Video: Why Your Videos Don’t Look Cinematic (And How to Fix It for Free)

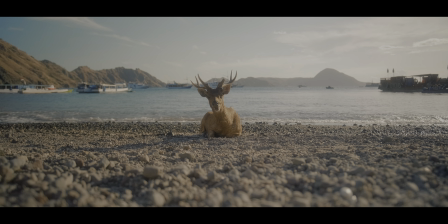0:00 You've seen them, those super cinematic shots, the kinds that make you want to travel and create your own videos.
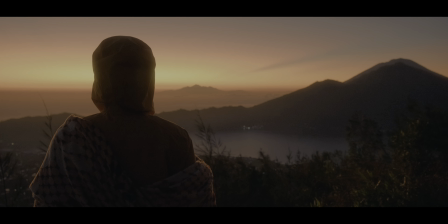0:07 But when you try to shoot something like that, it often ends up looking something like this.
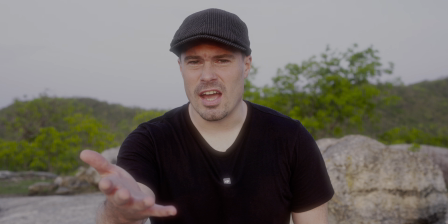0:13 Yeah, that looks bad. But it's a $6,500 camera, it shouldn't look bad. Huh. In this video I'm going to show you how to transform bad shots like this one into good shots like this one here.
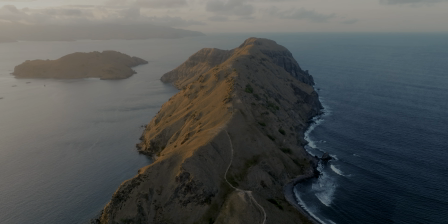0:25 But we're not just talking about talking head shots, it also counts for landscape, it counts for wildlife, it counts for literally everything you shoot. And we're not doing that on a $6,500 camera, we're using an $800 one. By the way, I forgot something. I have a really nice bonus tip for you at the end of this video that I think no other YouTuber told you yet, at least not in that way. So definitely keep watching until there, because that tip can really enhance your talking head footage outside, especially during harsh sunlight hours like this one here.
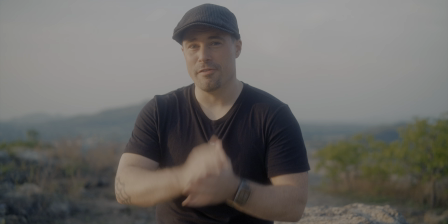0:58 So now we're looking at a much better looking shot, and I'm shooting on the Fujifilm X-M5, which is only $800.
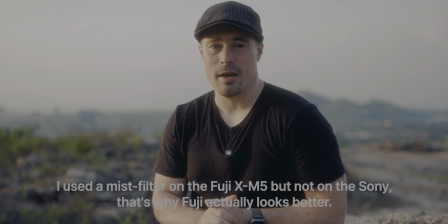1:04 For comparison, here's the Sony A9 Mark III, which is $6,500.
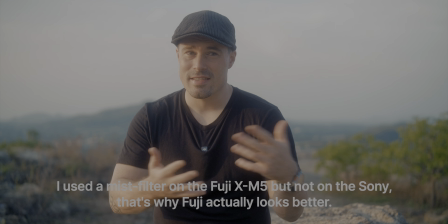1:09 As you can see, it's not a big difference.
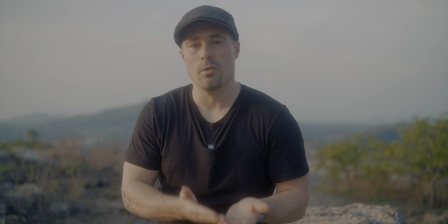1:11 So you don't need an expensive camera for that, because all I did here to make it look better was to change the position of the camera in regards to the light.
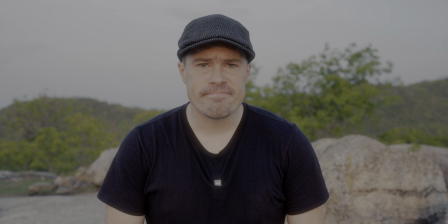1:20 Like in the bad shot before, I had the sun shining straight into my face and the camera placed in between me and the sun. That always looks bad because the sun lights up my face completely equal and also the background, so there is not much contrast. You don't see alternating highlights and shadows, so the shot doesn't have much depth. And depth is always what you want to go for with your shots. You want alternating highlights and shadows because that generates depth in that 2D image that you see on the final display.
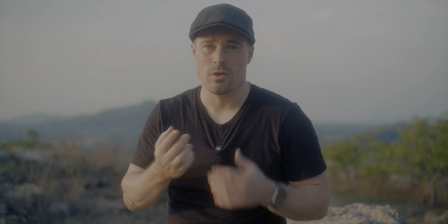1:48 And that's what you're seeing now. You're seeing that one side of my face is bright while the other one is dark, so we're having a shadow, and that instantly makes it look more three-dimensional. That's what we're going for. And now I'm talking about lighting here, but what it's actually about is position, because when we're outside we don't have much control over our lighting, but we have control over our position. So just by changing the position of your camera, you can make your shot look so much better.
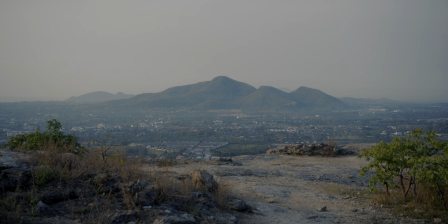2:14 And let me give you a few more examples here. And that doesn't only count for people, it also counts for landscapes.
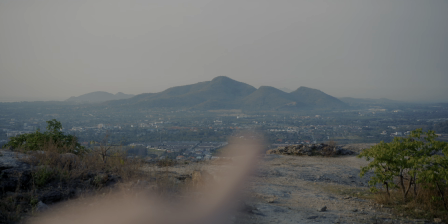2:19 Like you see here, we're having the bright side of that mountain and then here a shadow side. So I didn't bring my drone today, but if I would take a drone shot,
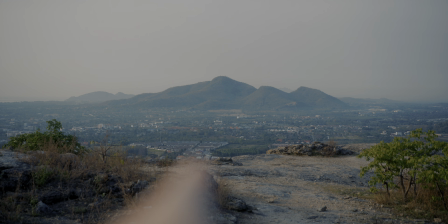2:28 it would look better if I would shoot from this perspective here, because we have side lighting there.
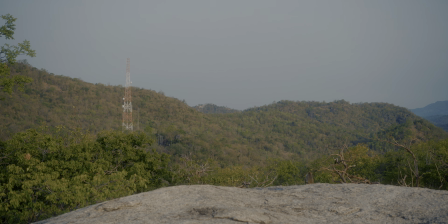2:33 Now if we look at something like that here, where the sun comes from the back and everything is equally lit, that looks pretty bad.
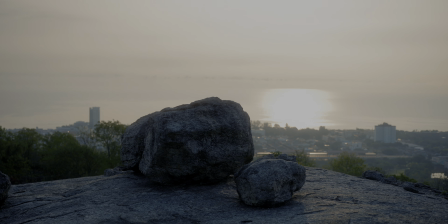2:41 So there we're getting a better image just by filming from the side. Or we backlight it like here, but it's also not perfect because the ocean is partly burned out.
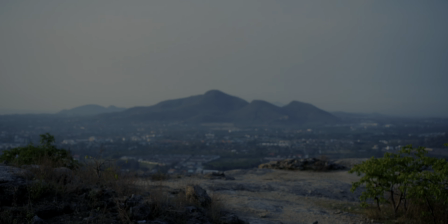2:50 It's not really a great shot. So here I would clearly go for side lighting like so. So as you can see, even when you're shooting a landscape, just by changing the position of your camera, it can look so much better.
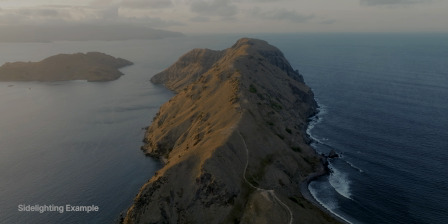3:04 And the techniques that we're using here are called side and back lighting.
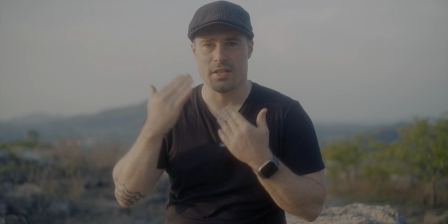3:08 So what you see here on the camera, that's called side lighting because the sun hits me from the side.
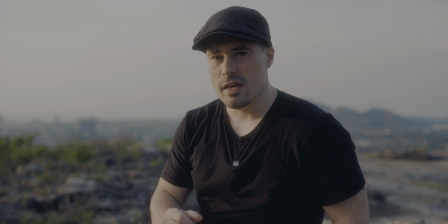3:14 While what we're seeing here on the Sony is already a bit more like backlighting,
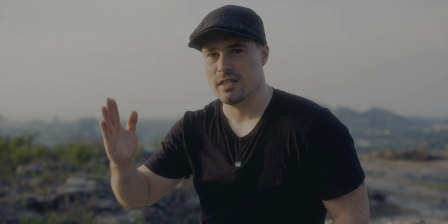3:19 because we're essentially shooting completely from the shadow side here while the sun is falling from that side.
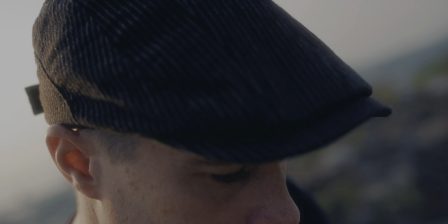3:23 But it's also not perfect backlighting. Let me change the camera a little bit around. So this is essentially a backlit shot, and people usually tell you that that looks good,
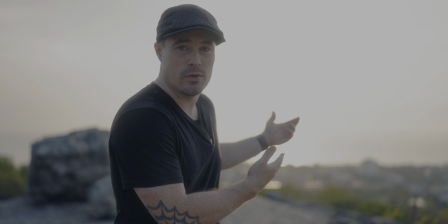3:32 but here it doesn't right now because I have to overexpose so much that the sky burns out just to show my face.
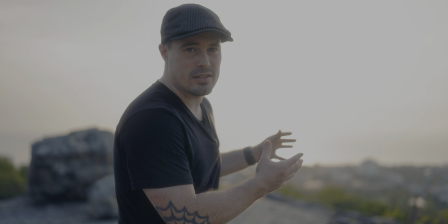3:39 And that's a problem that you oftentimes get when shooting at sunrise or sunset, because the sun is so low that you have to burn out your sky.
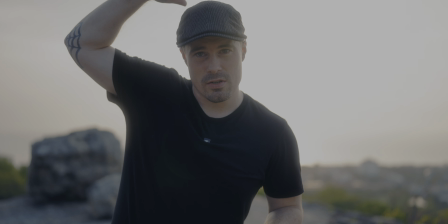3:45 But when the sun is up, you can slightly position it so that it's like shining towards your back,
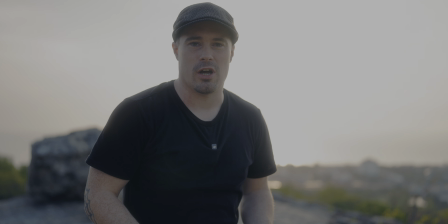3:50 and then you actually get a pretty good looking shot, because then you have the blue sky behind you.
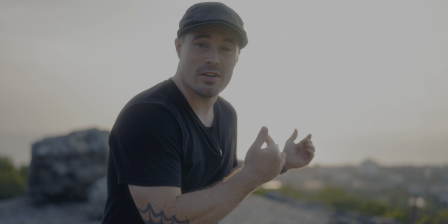3:55 It all looks a bit better. Anyway, we can't get that now because it is sunrise, so here for backlighting we would have to change our shot a little.